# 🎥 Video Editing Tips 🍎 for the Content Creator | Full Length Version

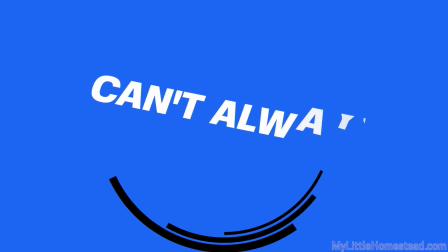(24:32)
An established shot will work if it doesn't show the complete project too soon. If we miss something during the project, we're usually out of luck.
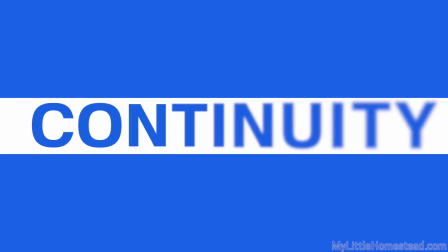(24:39)
It's surprising how important it is to the continuity to get the shot at the time the action occurs.
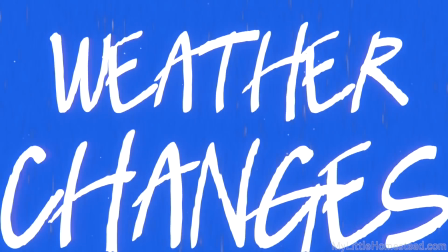(24:44)
Weather can be different from day to day, and wearing different clothing can sometimes throw a viewer off.
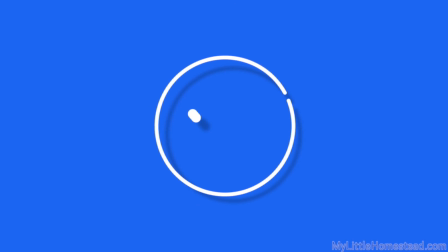(24:49)
Getting all the shots in the proper order is the best way to do it if we can.
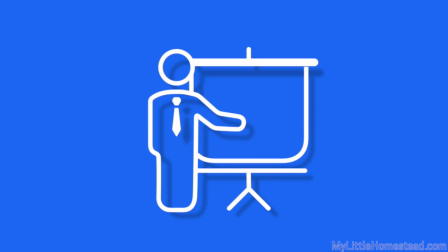(24:53)
Having a designated person to film really works best, and if that person is creative with the camera, it can make or break a show.
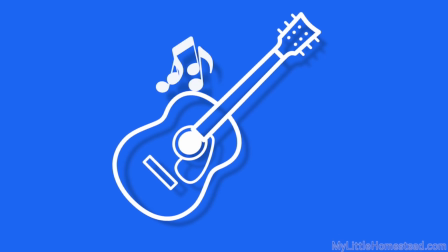(25:00)
Getting great footage is an art unto itself, and we strive to get better at it each show.
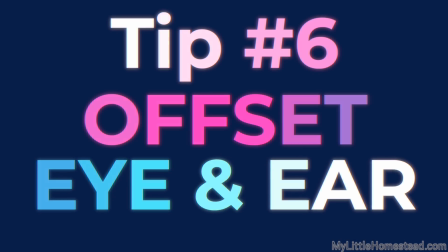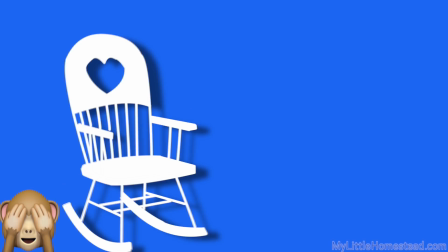(25:17)
If we want to scare someone, we might hide behind a chair. When that person arrives, we jump out and yell, "Boo!"
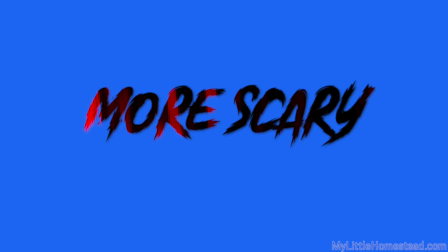(25:23)
But if we want to make it more surprising, we could jump out and grab the person at the same time.
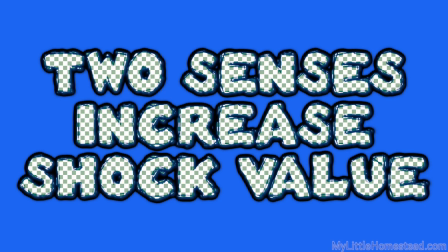(25:28)
The surprise increases significantly. Using 2 senses, in this case, hearing and touch, we create a jarring experience.
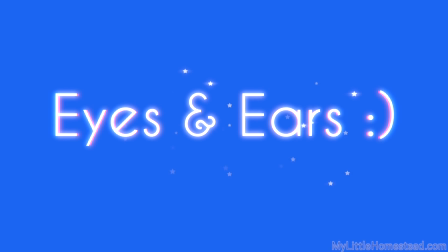(25:36)
In watching a video, we use 2 senses, sight and sound.
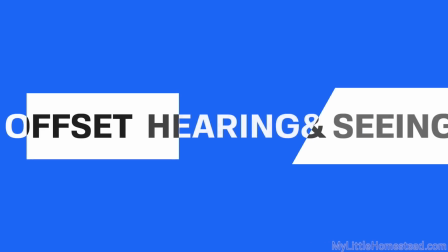(25:40)
When we edit, we will need to offset visuals and audio at times to create a more natural feel to the viewer.
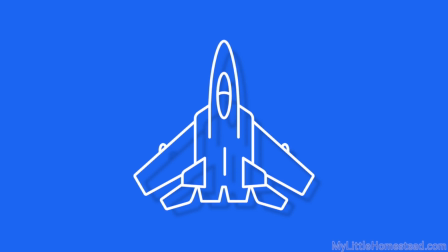(25:46)
For example, it is natural for us to hear an airplane before we look up to see it.
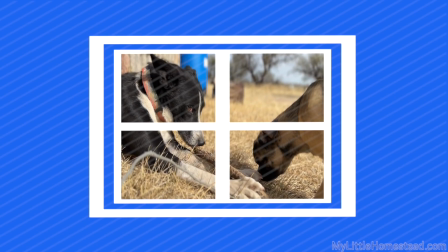(25:51)
If we hear a dog bark, we may look out the window to see why the dog is barking. We hear the sound, then we look.
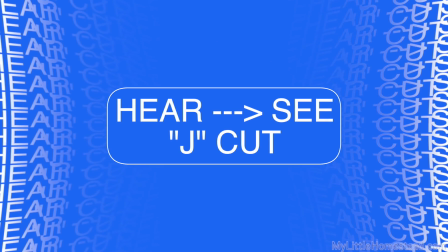(25:57)
This is a natural pattern. Whether or not we notice it, we are familiar with hearing the audio from a scene in a movie while we are still watching the previous scene.
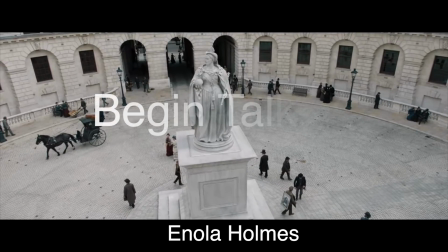(26:05)
This is done to prepare the viewer for what is coming next.
Anything.
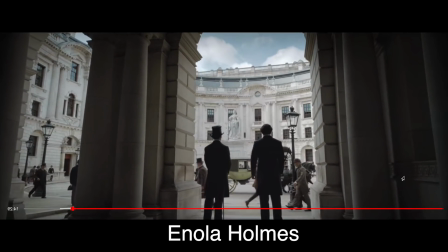(26:12) Nothing at all.
We subconsciously adjust in doing so.
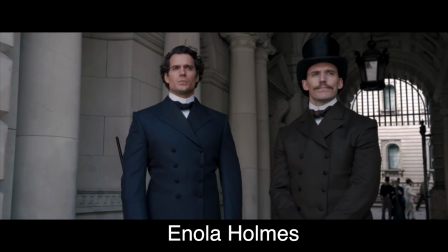(26:17)
We flow naturally to the next scene, just as we do looking towards a sound we hear, like the airplane example.
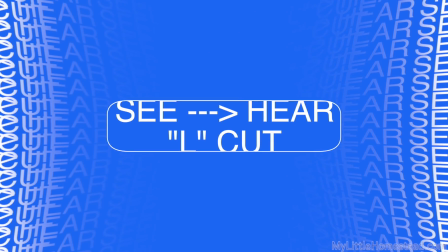(26:23)
Another way is to allow the scene to change, pause for the viewer to take in the visual, then begin playing the audio.
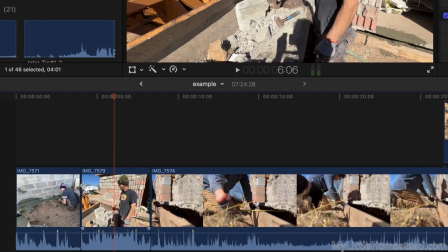(26:33) Jerry?
The most common problem inexperienced editors make is keeping the visuals and audio in sync at every cut, which can disrupt the viewer.
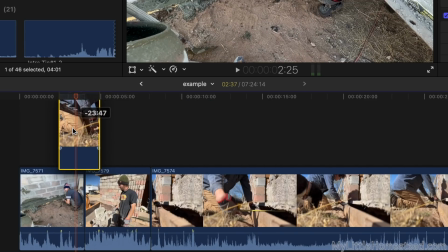(26:42)
If we want to create an enjoyable experience, it must flow without disruptions.
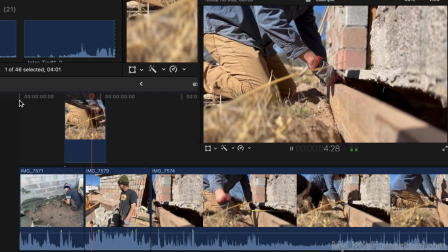(26:46)
This is why we separate some audio and visuals when editing, either in a clip or by using B-roll, which is footage that's placed over the main storyline.
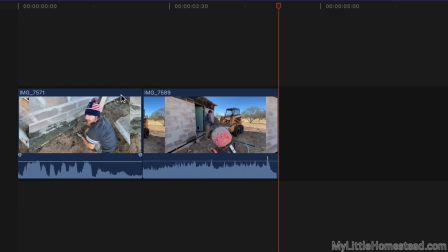(26:54)
How to do this is as simple as disconnecting the audio from the visual in the editor on the timeline and dragging scenes one way or the other.
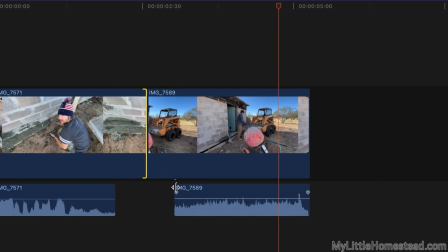(27:02)
Editors are designed to keep the audio attached to the visual, so as the clip is shortened or lengthened, the lip sync stays intact. Play with this idea and you will be amazed at the different feel it has.
I bet you I know what happened.
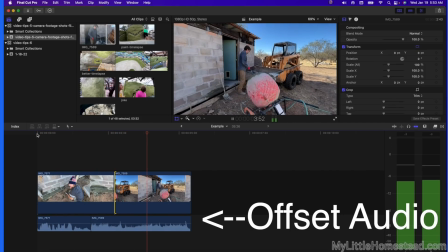(27:18) Jared, I bet you I know what
happened. An idea for an interview clip is to show a different scene for a short time,
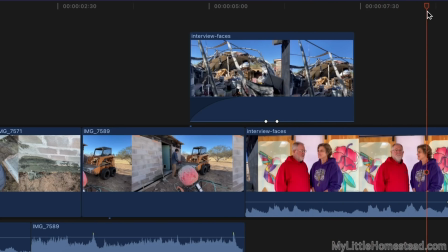(27:27)
hearing it first, before we show the face of the interviewee.
We are totally psyched about this next project here.
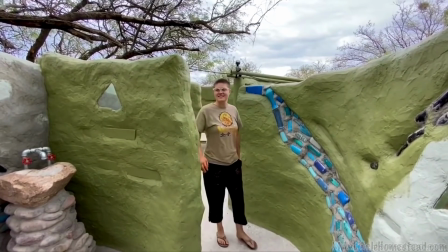(27:34) We're looking at redoing the...
This feels very natural to the viewer. There are obvious jarring scenes we can anticipate, for example, changing subject or location.
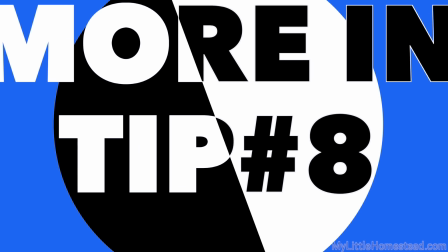(27:43)
We utilize music in this case, and we'll elaborate more on that in tip number 8.
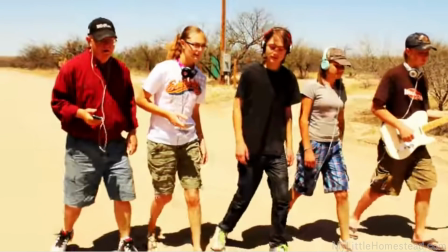(27:48)
One of the easiest videos to edit is a music video. The ear is listening to the music while the eye watches the scenes change.
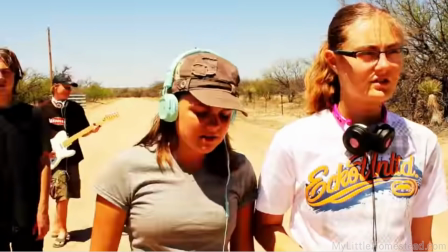(27:54)
Music keeps the audio and visuals out of sync. This allows an editor to place scenes randomly.
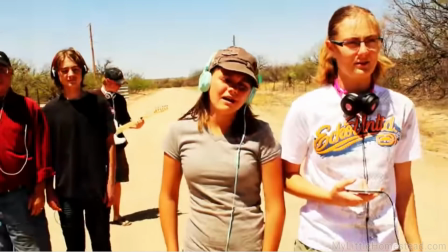(28:00)
Even the least experienced editor can make a good music montage. Making a scene change on a beat can enhance it further.
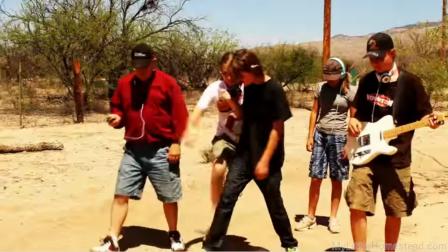(28:06)
It's probably why the TV and film industry uses music for transitions and strategically under conversations.
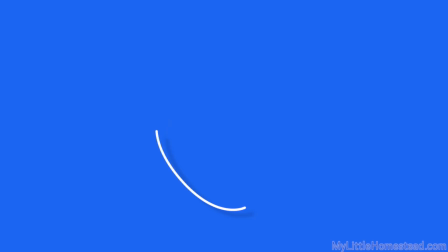(28:13)
It keeps the show flowing from one scene to the next. We want the viewers to connect to the show, enjoy watching, and keep watching.
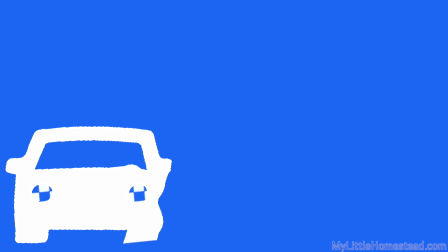(28:19)
Jarring the viewer will have the opposite effect. When
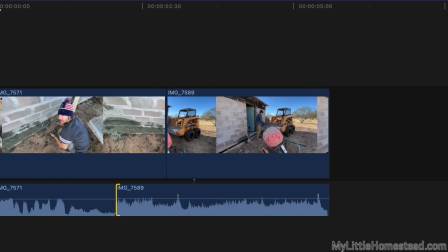(28:22)
we discovered this simple little trick of offsetting sight and sound, it changed our editing overnight and led to a whole new level When of discovery and challenge.
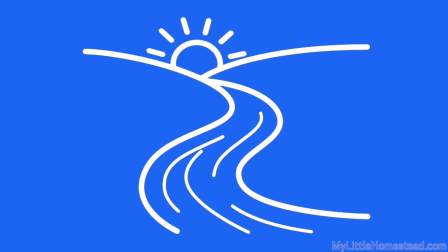(28:30)
If you haven't done this already, try it the next time you edit and see what a difference it makes.
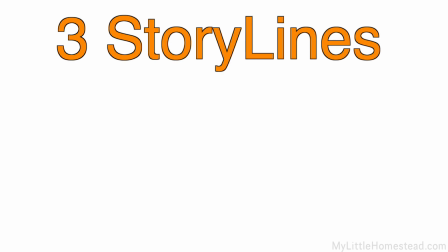(28:45)
We like to think of video editing as 3 storylines: audio, visual, and emotional.
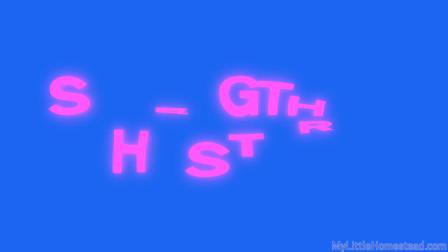(28:51)
Each one adds to the story content in a different way.
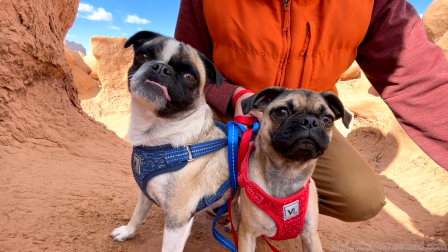(28:54)
Audio storytelling is for the ears, visual is for the eyes, and emotional is for the heart.
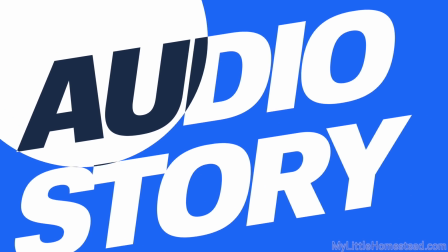(29:00)
Audio storytelling is what we use as the main driving narration of the video.
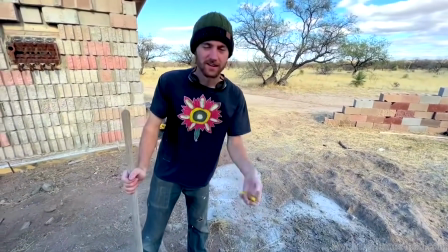(29:05)
For us, it consists of speaking directly to the viewer,
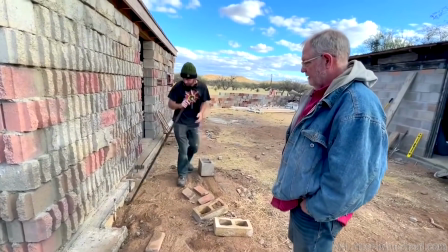(29:08)
conversations that will happen naturally during the videoing of a project, and interviews to fill in any gaps in the story.
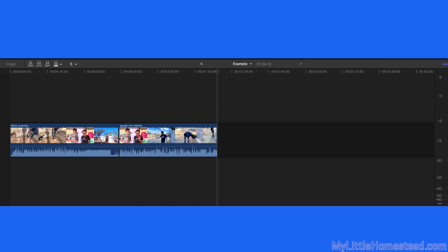(29:15)
If a video is scripted, the footage is laid out accordingly on the timeline.
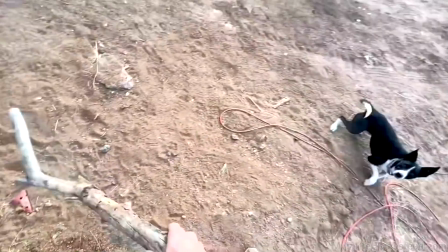(29:19)
However, we do reality shows, so we never know exactly what story we're going to tell each week.
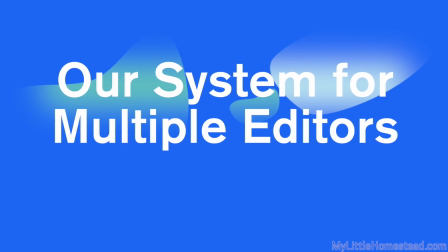(29:25)
Breaking the show into 3 storylines allows us to share editing as it follows the same process.
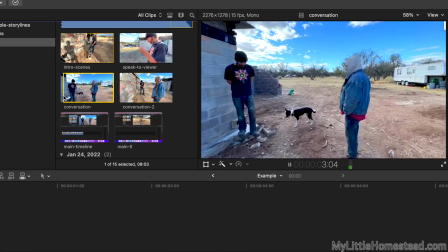(29:31)
Our editing process begins with taking the raw footage we collect during the week, watching it, and selecting segments we like.
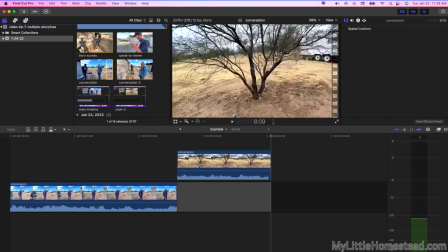(29:38)
We drop it into either the main or secondary timeline, called A and B roll. For us, the A roll represents the audio storyline, as the B roll is for visuals.
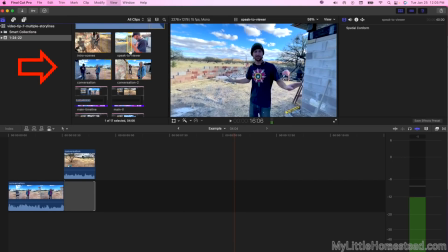(29:48)
The trick is to listen for interesting conversation and drop it on the main timeline, and watch for good visuals to drop on the secondary timeline.
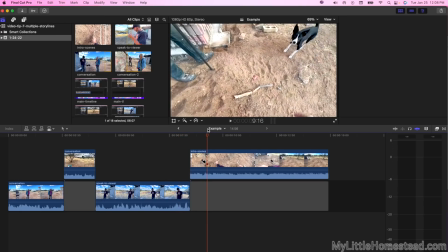(29:56)
When done, we have usable footage somewhat organized. During this time, we are determining the developing storyline.
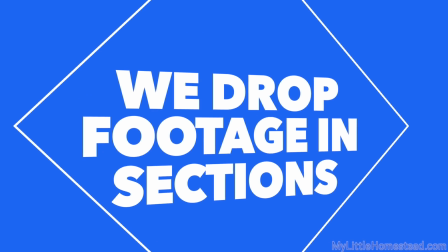(30:03)
This includes an introduction, content, and conclusion, which are separated in 3 or more sections.
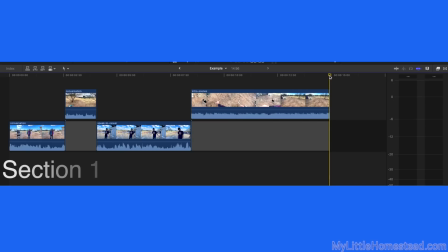(30:09)
For example, the first section could be what is going to be accomplished.
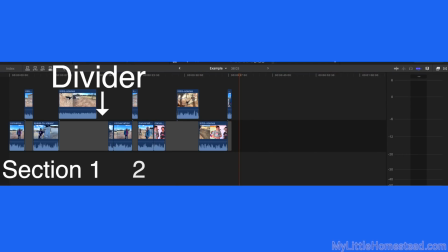(30:13)
The second, third, and fourth could be the progression of the project divided up by each day worked, or when a small task is finished within the project.
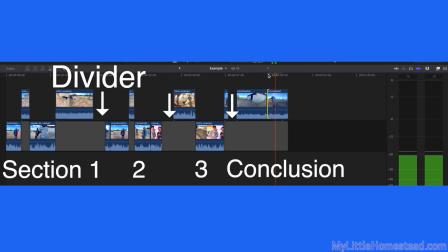(30:22)
Then the last section is the conclusion of the project. A section is generally 30 seconds to 3 minutes.
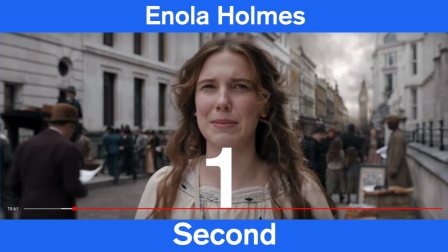(30:28)
That may seem short, but if we time shows on television, a section changes within that time frame.
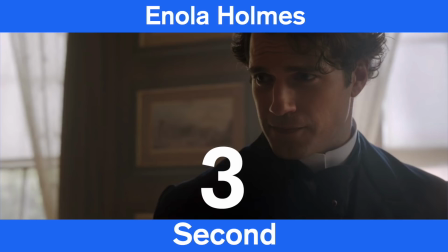(30:33)
We want our show to keep the attention of the viewer, so we follow this pattern. We usually start with a 30-second introduction.
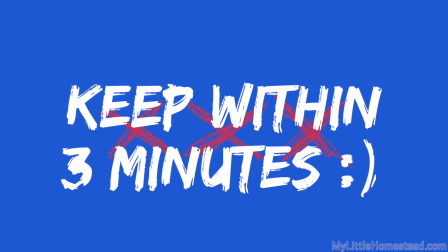(30:40)
Longer sections are created but do not exceed 3 minutes. Transitions are placed between the sections.
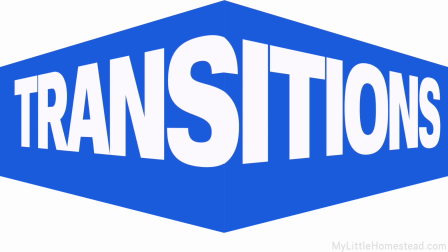(30:46)
More on that on the next tip.
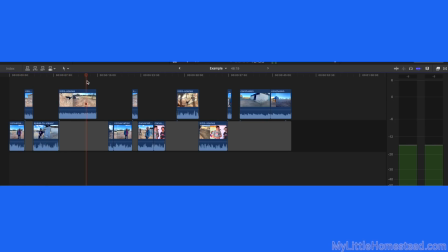(30:47)
Once we have the story dropped onto the timeline in sections, we scan through what we have, decide what information is missing or would be fun to add.
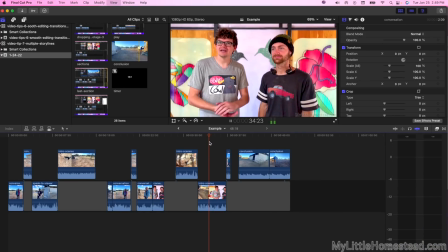(30:56)
Interviews provide missing or additional information. Interviews may ask why we are doing a particular job or reveal a fun story that relates to the scene. We like to have at least 2 people in an interview, as it can provide humor to happen naturally.
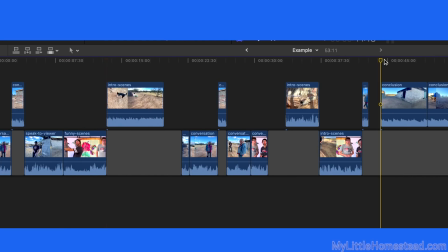(31:10)
Once we have our interviews, we drop them into each appropriate section. Now the story is roughly laid out and ready for the next step. First, we edit the audio in the timeline. This means we ignore the visuals. We like to close our eyes and listen to the show as it plays.
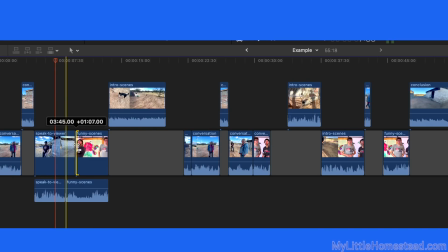(31:25)
It's easier to detect if something is out of place or missing. As we listen, we weave interviews to make a succinct message.
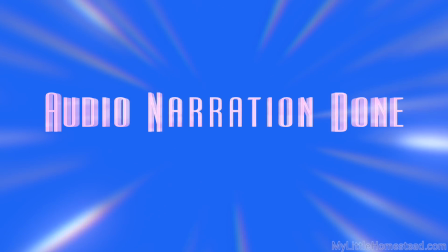(31:32)
If it flows nicely and makes sense, we can move forward. Sometimes we have to go back and add more narration, collect additional footage, or dub in words to help the story flow.
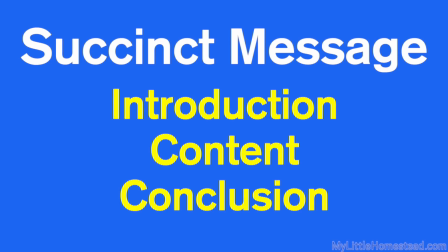(31:43)
Once we are happy with the introduction, content, and conclusion of the storyline, we move on to the next step: visuals.
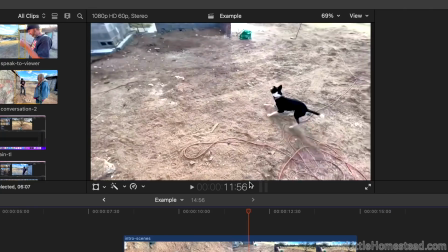(31:49)
The interesting thing about visuals is they don't necessarily have to match the audio storyline.
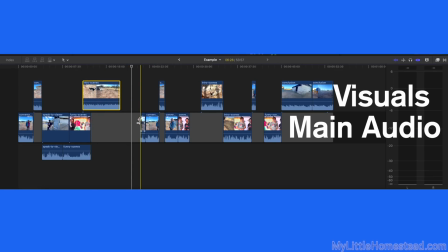(31:55)
With the audio edit complete and setting on the main timeline, the second footage, B-roll, or what we like to call our visual timeline, is ready for editing.
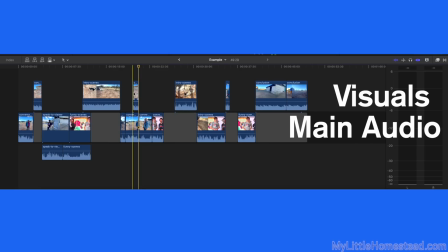(32:04)
This step is the most difficult, as it requires us to decide when a visual should be placed over the main timeline.
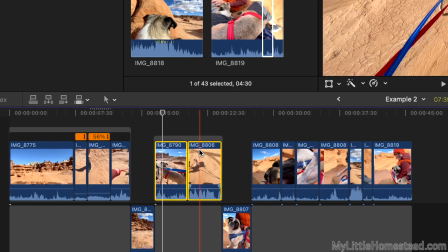(32:10)
The best way is for us to begin watching the scene, and when it gets boring or jarring, we move a visual clip over the audio.
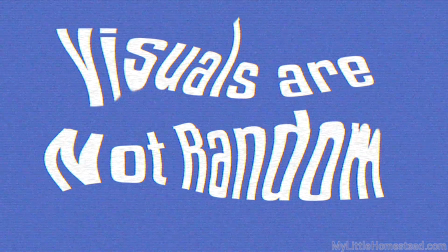(32:17)
Visuals describe what is being said. Other times, we may want to show a series of scenes that tell a different story.
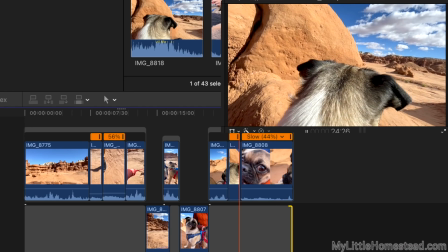(32:23)
The important thing is that the scenes are not random. The visuals should follow a logical storyline.
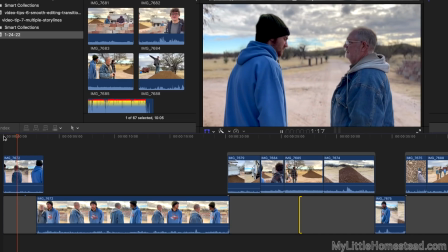(32:29)
For example, a scene can start out with an intro visual, then someone begins talking about a project.
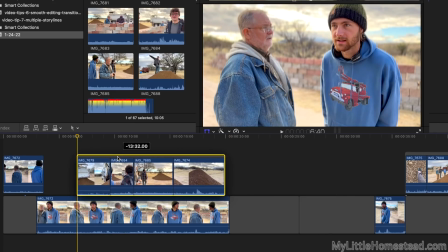(32:35)
We see the person talking and describing what's going to be done. After a few seconds, B-roll shows the scenes of the work.
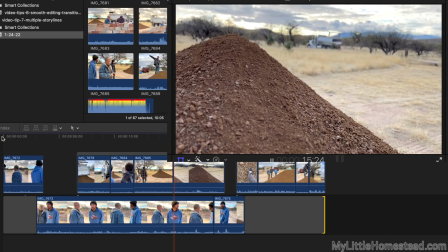(32:42)
This makes for a pleasing visual, and the viewer is happy because the story is moving along and not lingering on the same scene of someone talking for several seconds.